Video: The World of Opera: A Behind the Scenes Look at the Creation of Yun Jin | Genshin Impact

来使角色更具亲和力从而是让大家从不同的渠道稍稍接触戏曲文化以及戏曲艺术如果能借此产生兴趣适当体会到兴趣的魅力那就更好了云锦其实在2018年左右就已经完成了3D的制作但正是出厂前
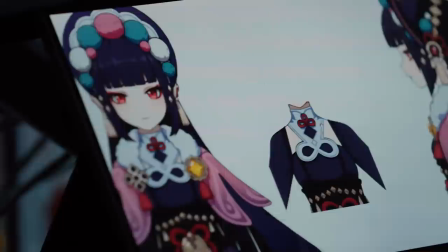4:29 我们发现最终品质和现在的要求相比还存在一定的差距所以我们又对它进行了一些迭代和打磨
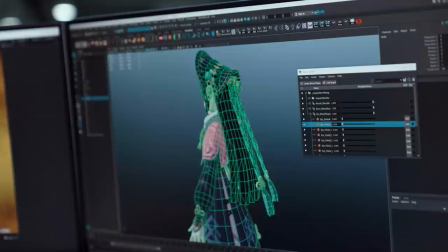4:37 比如早期的原画设计其实并没有考虑到游戏内摄像机存在的一些广角畸变云锦本身的头饰设计极富特征性
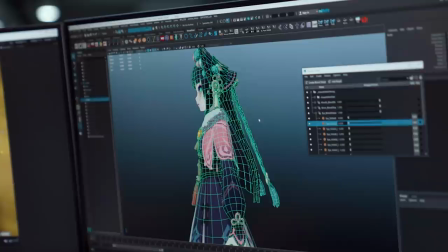4:46 但存在广角畸变就会使得它成为一个问题使得它和其他角色相比起来它头又显得非常大这种对于最终效果不可控不能达到一致的情况让原画设计和3D修改就变得非常麻烦为了提高制作的直观性和准确性我们找工具组开发了一款能够让玛雅与引擎之间
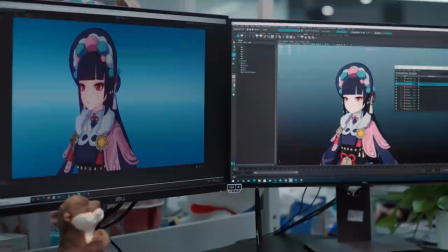5:07 实现实时同步的工具有了新工具我们在模型修改的同时就能及时掛杀到
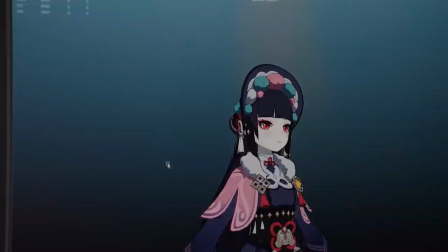5:14 真实游戏环境下的最终视觉效果这样就不用盲目辅掉原型的设计能够更好地配合原画准确快速地调整出理想效果大大教练了沟通和修改的成本同时正值优化也能让我们之后的设计和制作流程更高效化
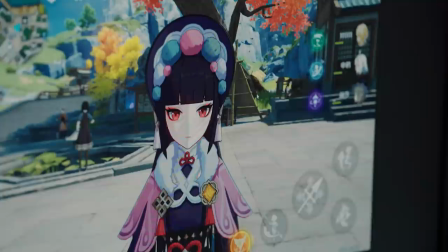5:31 更准确云景整体的美术设计在3D制作方面来说相对还是比较简单的
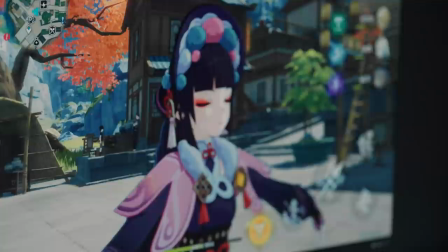5:37 但头发和披肩部分对于动画来说表现是非常不友好的
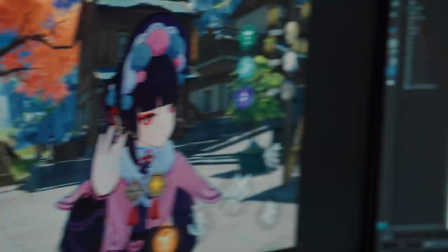5:42 为了尽可能地避免动画过程中出现不合理的不围观的模型穿插
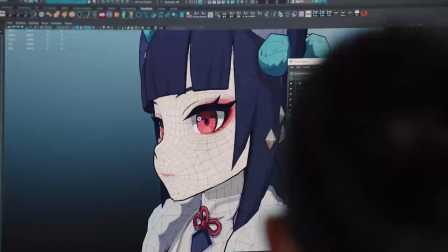5:47 我们进一步调整了固形的绑定和骨盒动画此外云景的眼妆又是比较特别 比较浓烈的
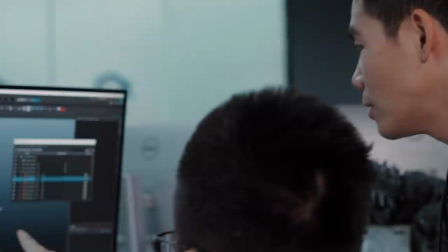5:56 这是之前角色没有出现过的情况由于眨眼动画的时候拉伸会比较厉害
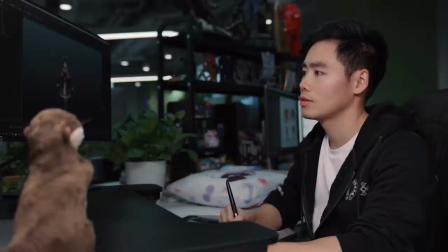6:01 为了不显得围和我们又和园画一起尝试了调整几版设计尽力让对中的表现效果更加地完美
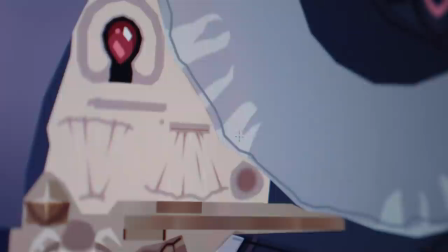6:09 为了配合角色设计表现出更丰富的卡通渲染效果
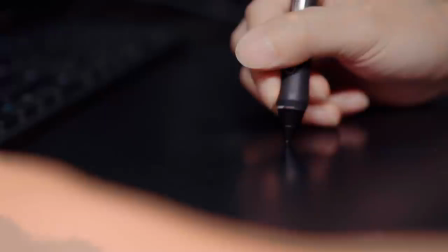6:13 我们研发了动态脸部阴影贴图来让脸部的光影转变效果更加自然稳定
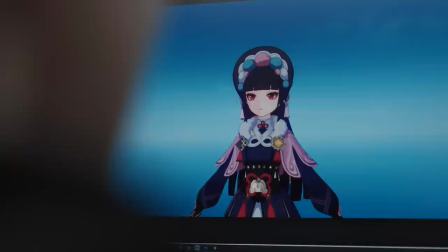6:19 同时角色身上也改用多层阴影色来表现圆化中手绘处理的一些维数效果
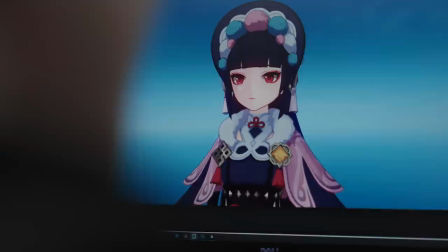6:26 金属部分的质感我们也有变于其他有些的PPR做法采用了更偏向手绘塞洛露风格的金属感但纯塞洛露的色块表现也会导致它在阴影里的细节过少所以贴图绘制方面我们也加入了更多明暗细节处理
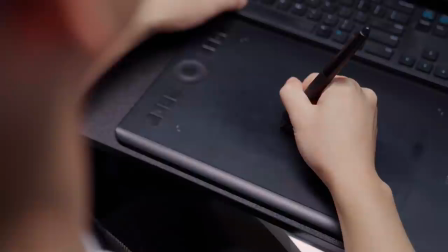6:42 要花到什么程度才算合适这一点很难把握我们跟原画一起尝试了很久争取把握住最好的那个度否则万一太过了画面效果会变得非常消耗涂的感觉而这并不是我们想要的角色渲染方面我们也在不断地迭代
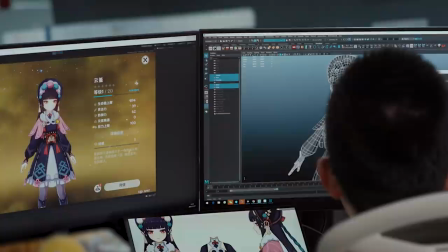6:59 陆续给角色渲染增加了自身的动态AO场景动态投影场景光源雾效影响的效果
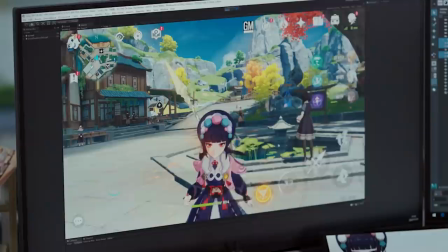7:07 让角色更好地融入场景使得颜色光影更加的协调统一
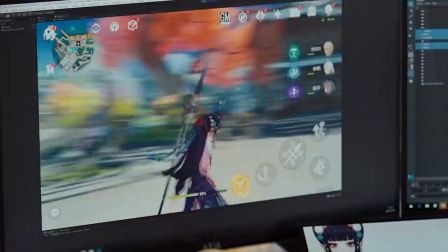7:13 但由于性能的限制一些效果没有办法应用到移动端这是比较遗憾的一点后续我们也会在不断地不破坏现有风格的情况下加入更多的效果来丰富细节和质感可能唯一比较担心的就是性能组的同学可能下班后就要来提到找我了说到云景这个角色刚看到他形象的时候我们所有人都很喜欢
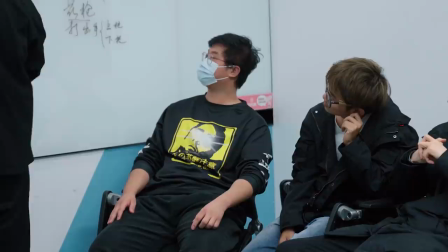7:37 马上我们就开始了很多激烈的讨论但是大家聊太久了不开工也不行所以我们就给自己定了一个命题作文
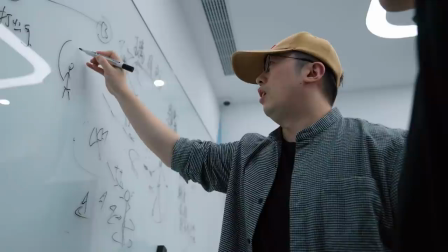7:45 就是在离乐戏它这个核心的设定下怎么样只用一个动作
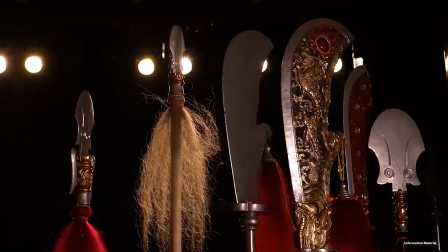7:50 就能把云景的独特机子传达出来那说到离乐戏很自然就会去联想到戏曲文化的相关内容
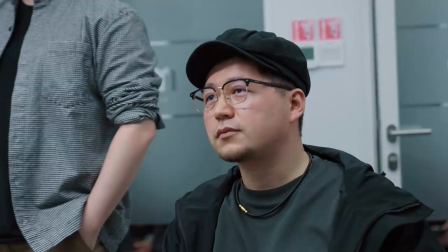7:57 同时问题也来了就是我们对戏曲文化了解得还不够深